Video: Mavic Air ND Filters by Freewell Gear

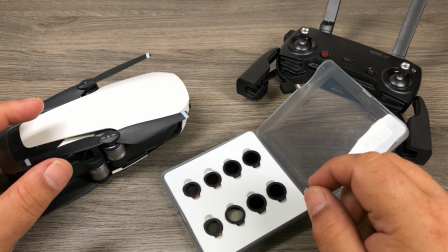[4:06]
If it was even brighter of a day, you know, I could have gone maybe to the ND8. And that comes with time and practice.
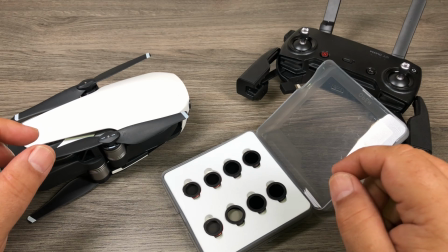[4:13]
You know, sometimes you got to test a bit, put a filter on, see if you can get the right exposure.
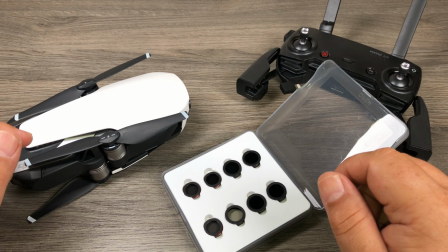[4:19]
And there's also different apps and calculators you can use to help figure out what ND filter you should use.
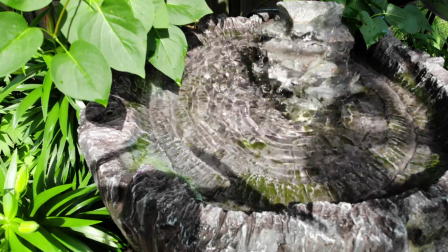[4:25]
But let me show you the example here. So here is the water without an ND filter, and it looks fine.
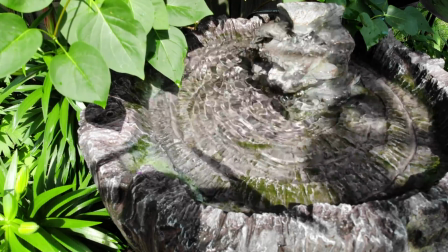[4:31]
There's nothing really wrong with it. It does have very pronounced ripples, and the water coming down is very pronounced.
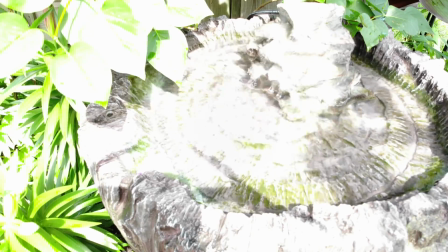[4:39]
Now, in this clip here I'm showing you, this is when I set the correct shutter speed. I set it to 1/60th of a second because I was shooting at 30 frames per second. And you can see it's way overexposed, it's way too bright, and there's no way to fix that in post.
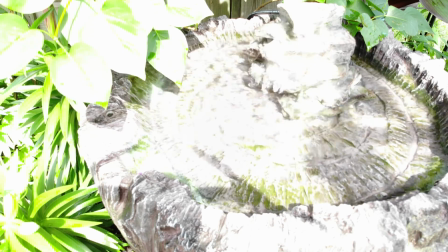[4:56]
So, you know, obviously we need to put an ND filter on. Now for this last clip,
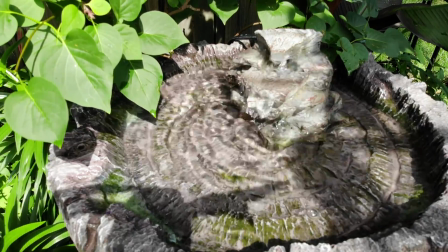[5:00]
now I have an ND4 on there, and I was able to set my shutter speed to 1/60th,
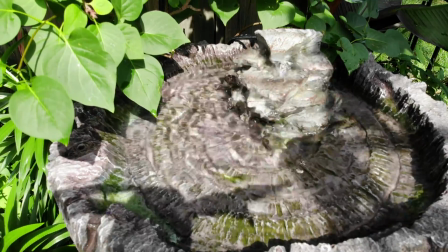[5:06]
and it gives us that nice amount of motion blur. You can see that the water is not so pronounced.
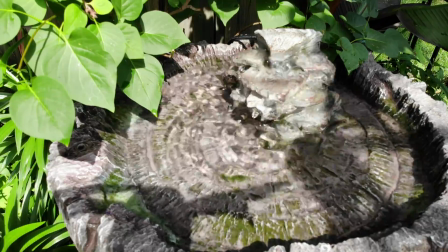[5:13]
It just is more flowing, and just looks nicer to look at.
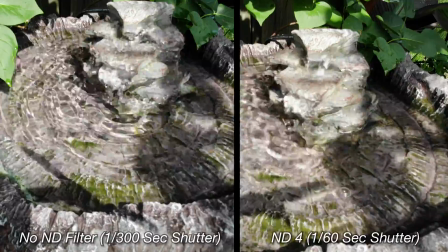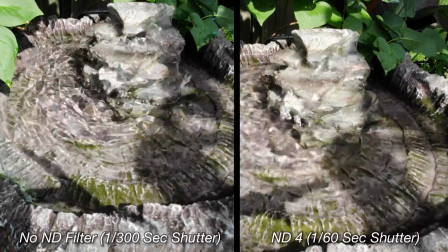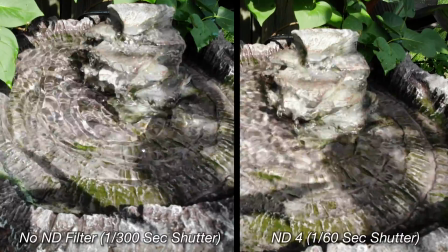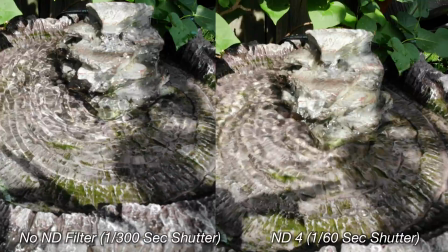[5:34]
And here is a side-by-side. I've done a screen capture on both videos, and you can see the difference at just how crisp it is without the ND filter.
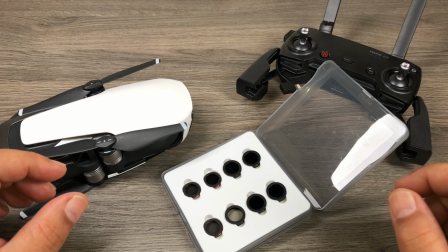[5:44]
Now, with all that said, there are times where you don't want an ND filter because you want your frames to be nice and crisp.
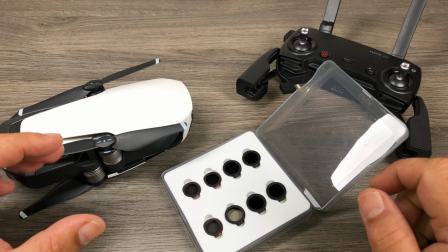[5:51]
If you're a person that likes to film action and you want to pull a still out of the 4K video and turn it to
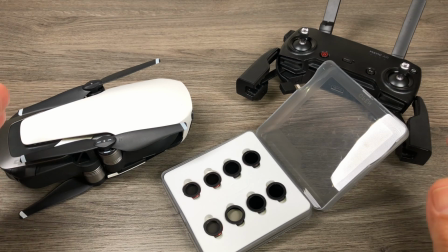[5:57]
a photo, which a lot of people do, then you don't want to use an ND filter because you want that image to be as crisp as possible.
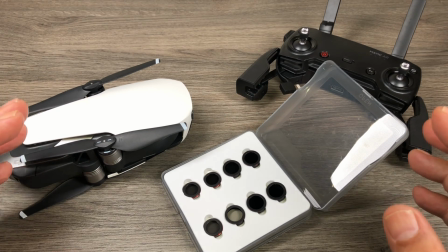[6:03]
But if you're trying to get nice smooth footage, nice cinematic, flowing, pleasant to watch, then definitely you want a set of ND filters.
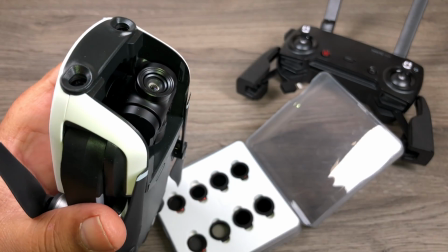[6:12]
So I'm just going to show you here on the Mavic Air how they go on. By default, there's a little lens cap.
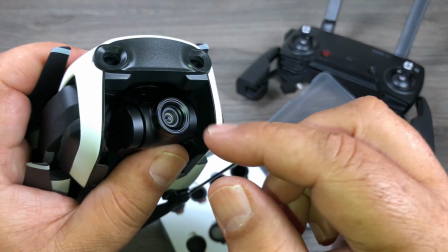[6:18]
It's not even a lens in there. It's just like a little ring that's on the camera. Basically, it protects the lens.
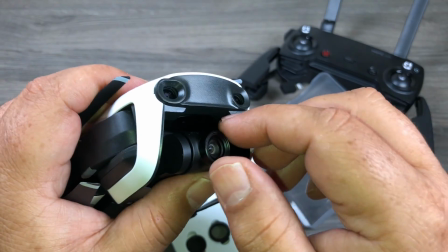[6:25]
It kind of gives it a bit of a lip. So if you hit something, it's not going to damage the lens.
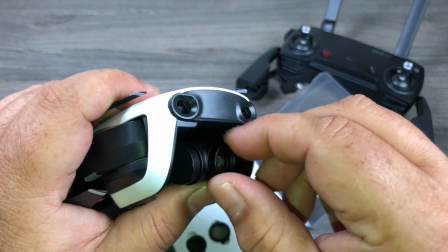[6:30]
So that you're going to want to unscrew first. And it can be tricky to get off with the Mavic Air.
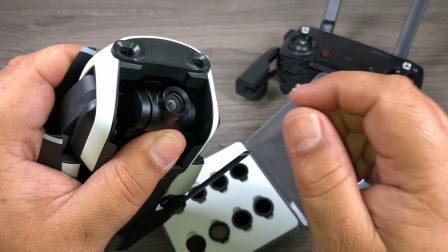[6:36]
It's on there pretty tight the first time. Once you've got it off once, it comes off easy every time.
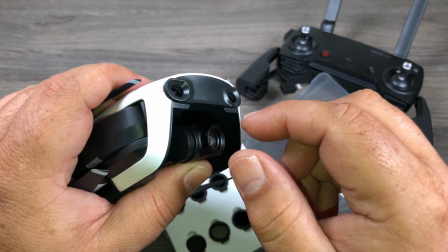[6:41]
There's some tricks on the internet if you cannot get it off. Putting an elastic band around it, different things like that.
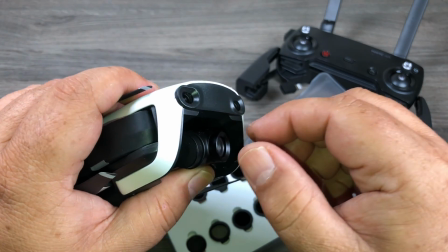[6:48]
But mine came off the first time with not too much issue. You do have to put a fair amount of pressure and just hold down the gimbal with your thumb there.
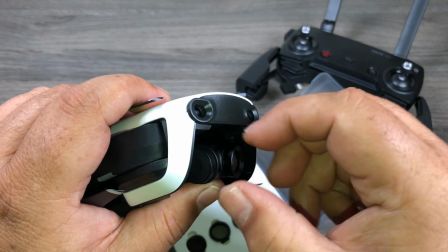[6:56]
You don't want to damage it. So you're just going to unscrew it. Just like so.
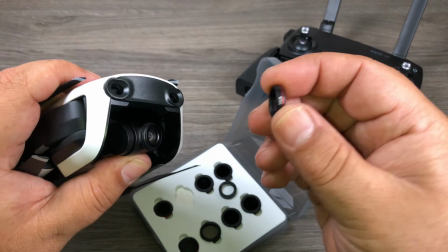[7:04]
Now the nice thing with these filters is that they're pretty close in weight,
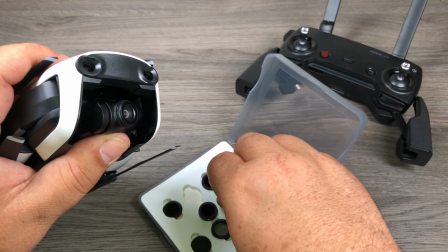[7:10]
if not almost identical to the ring that comes off, so it doesn't affect the gimbal at all.
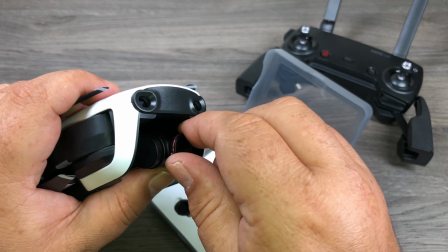[7:16]
So now to apply the ND filter, it's just going to screw on where that little ring came off.
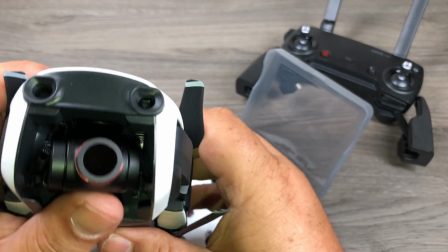[7:24]
Don't over tighten it because you don't want it too tricky to come off.
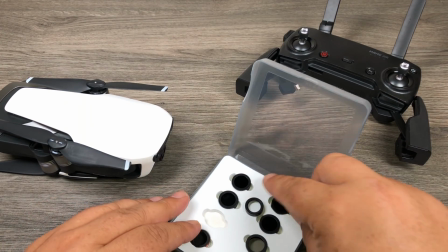[7:27]
In this kit, they come with ND filters that are just straight ND filters, but they also come with a set that is polarized.
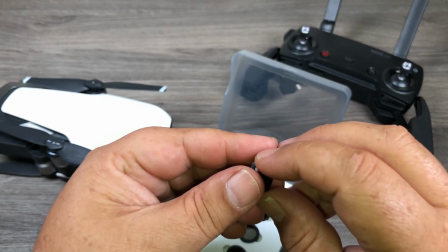[7:35]
And polarizing basically can help get rid of reflections in water.
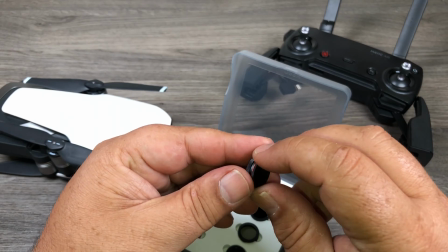[7:40]
It can make your sky a nicer, deeper color. And it can generally give you some really nice footage when it's polarized.
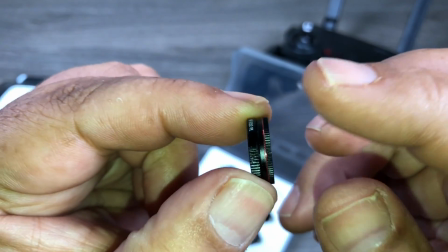[7:48]
And you set the polarization by turning, if I can show you here, this little dial at the top turns to set the proper polarization.
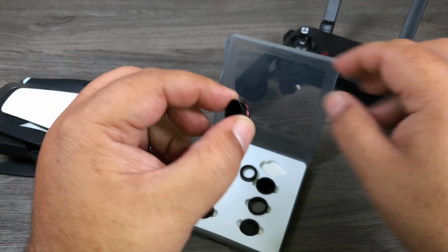[7:56]
Now there's no way to set the polarization properly until it's attached to the drone and you can see the feed on your phone or your tablet, whatever you're using.
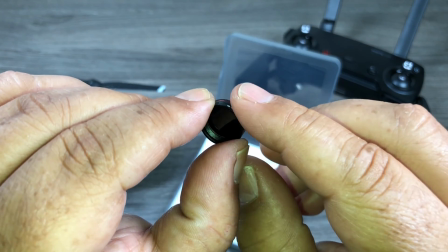[8:04]
You can then adjust the dial and until you get the way you like it.
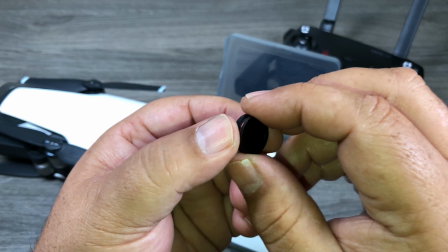[8:09]
Now the problem with polarization ones is that you have to use them at 90 degrees to the sun.